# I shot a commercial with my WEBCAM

So I've been shooting for a couple of hours already right now. I'm super tired and it's actually quite frustrating because yes, you read the title correctly.
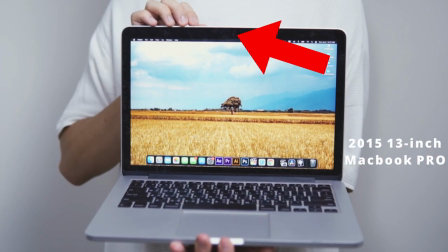9s
I'm going to shoot a perfume commercial with the webcam of my 2015 13 inch MacBook Pro. The quality of this camera is obviously just potato. That's why it's a challenge. Now, the reason why I came up with this idea is because people keep saying that gears doesn't matter. So I was thinking to what extent doesn't it matter? What if I shoot an ad with my webcam?
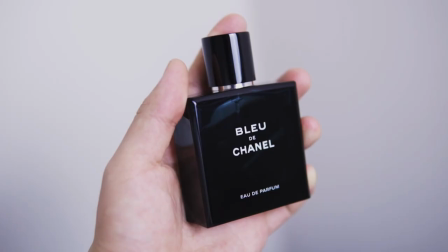31s
Now the perfume that I'm gonna shoot for today is called Bleu de Chanel, one of my favorite perfume of all time. Obviously Chanel didn't ask me to shoot for them, but if Chanel is watching, if you like the commercial, you can have it. Now I'm done talking, let's get started. Now the first thing I did is to do some research on how they brand this perfume in general.
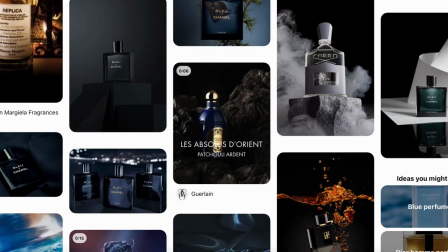52s
Most of the time the tone is dark blue, minimal, elegant.
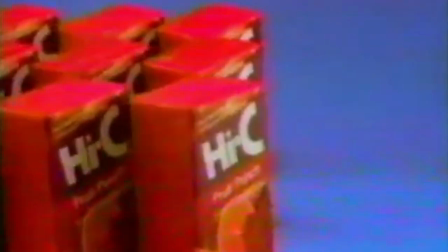55s
So instead of going for the same style, since the quality is so bad i'm gonna make it look like it is shot during the 90s you know those vhs type of
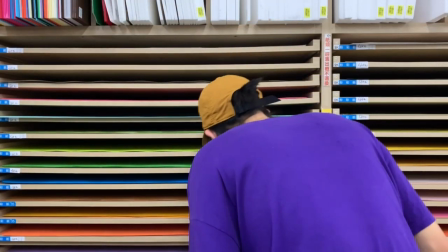63s
look first of all i wanted a blue color background so i went to the stationery store bought what i needed and
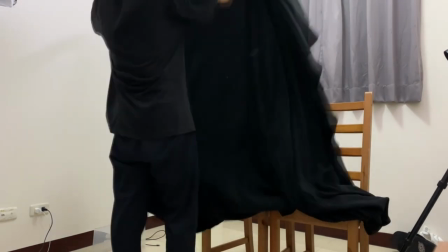71s
the moment i put it on camera i know that it's the wrong color so i just decided to go for a pitch black fabric so we don't see any details at all so for the first shot the opening shot at the beginning i wanted to be like all black all dark and suddenly we introduce light and the bottle appears but now there are two things that I noticed one is that the bottle is really reflective especially the
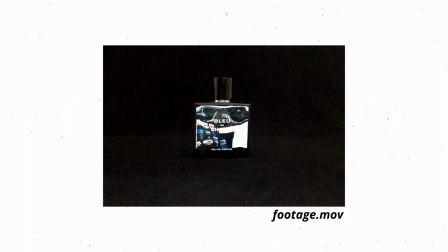93s
the face of it and it catches the light from the screen of the laptop very easily but I want to use that as an advantage and give the
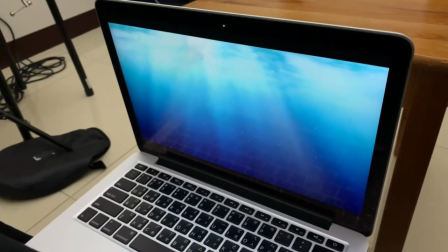102s
face of all some texture that's why I want to play a video of a dark blue ocean just so it reflects on the bottle and that's why it
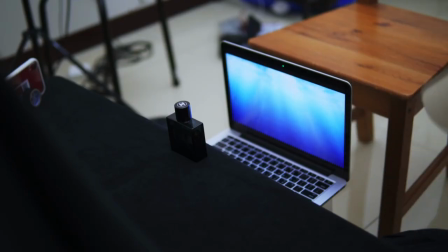109s
gives the bottle a very nice color of dark blue one other thing that is really difficult is if i want to get the reflection of
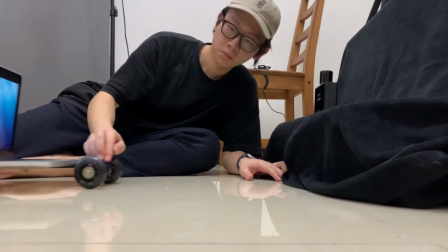117s
the ocean directly from the reflection of my laptop i cannot really look at the live screen while i'm playing the video since the video
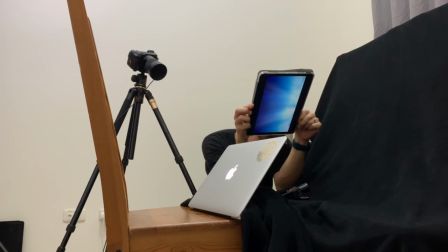124s
is playing so i kind of have to frame the composition without looking at it obviously as you can see one of the hardest things to do with the laptop is to have any camera movement so i try to avoid any camera movement i'm trying to do a thing for the last shot the ending shot which the bottle is going to rotate from this to here and i'm going to do it with my hand instead of actually moving the camera so that it's not that shaky and in post-production i'm going to mask my hand out so we get a clean shot of the bottle rotating so
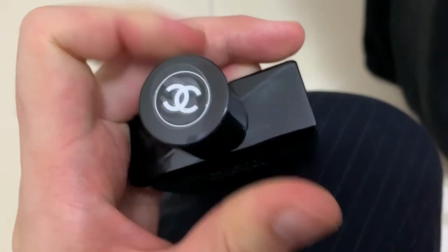159s
another thing that is quite annoying is that this cap is magnetic i cannot really let it stay straight like i needed it to
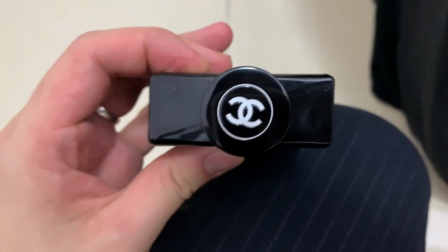166s
be completely parallel to the bottle but it's kind of a bit crooked i'm going to try to fix it in post-production see what i can do now i did a couple of full body shots for the perfume now the really tricky part is i need to get some close-up shots of the bottle and unfortunately as you can see this webcam you cannot get close-up shots it's impossible like the the image is just pure trash so thought about it a bit and my idea is to use this thing you know what it is you know what it is it's in focus i'm gonna play with it i don't know if it's gonna work but let's just try it.
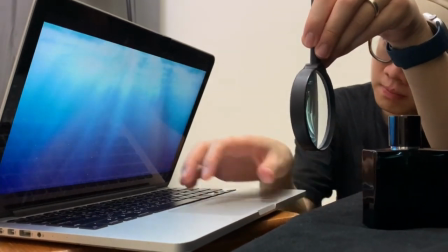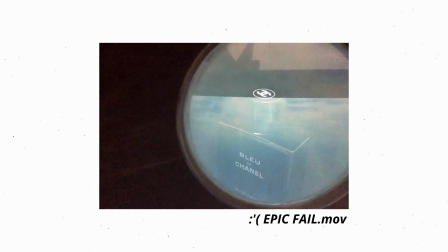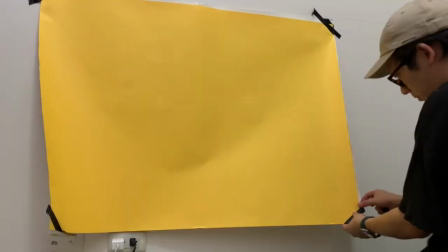212s
Later on, I wanted to see if I can get a 180 degree spin of the product.
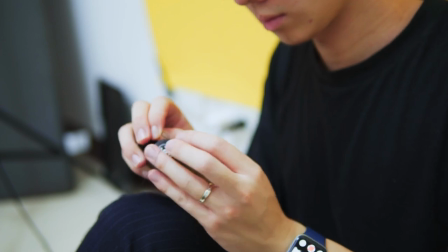216s
So I decided to use a green screen, well, yellow screen to do the job.
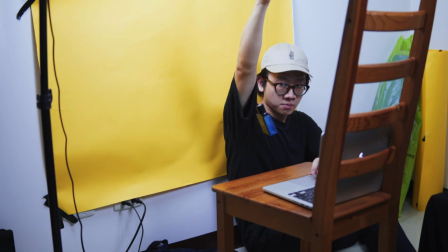221s
For some reason, after I had the yellow screen behind, the white balance just started to shift like crazy. Okay, so yesterday I got the chance to sit down and edit and go through all of the footage that I shot.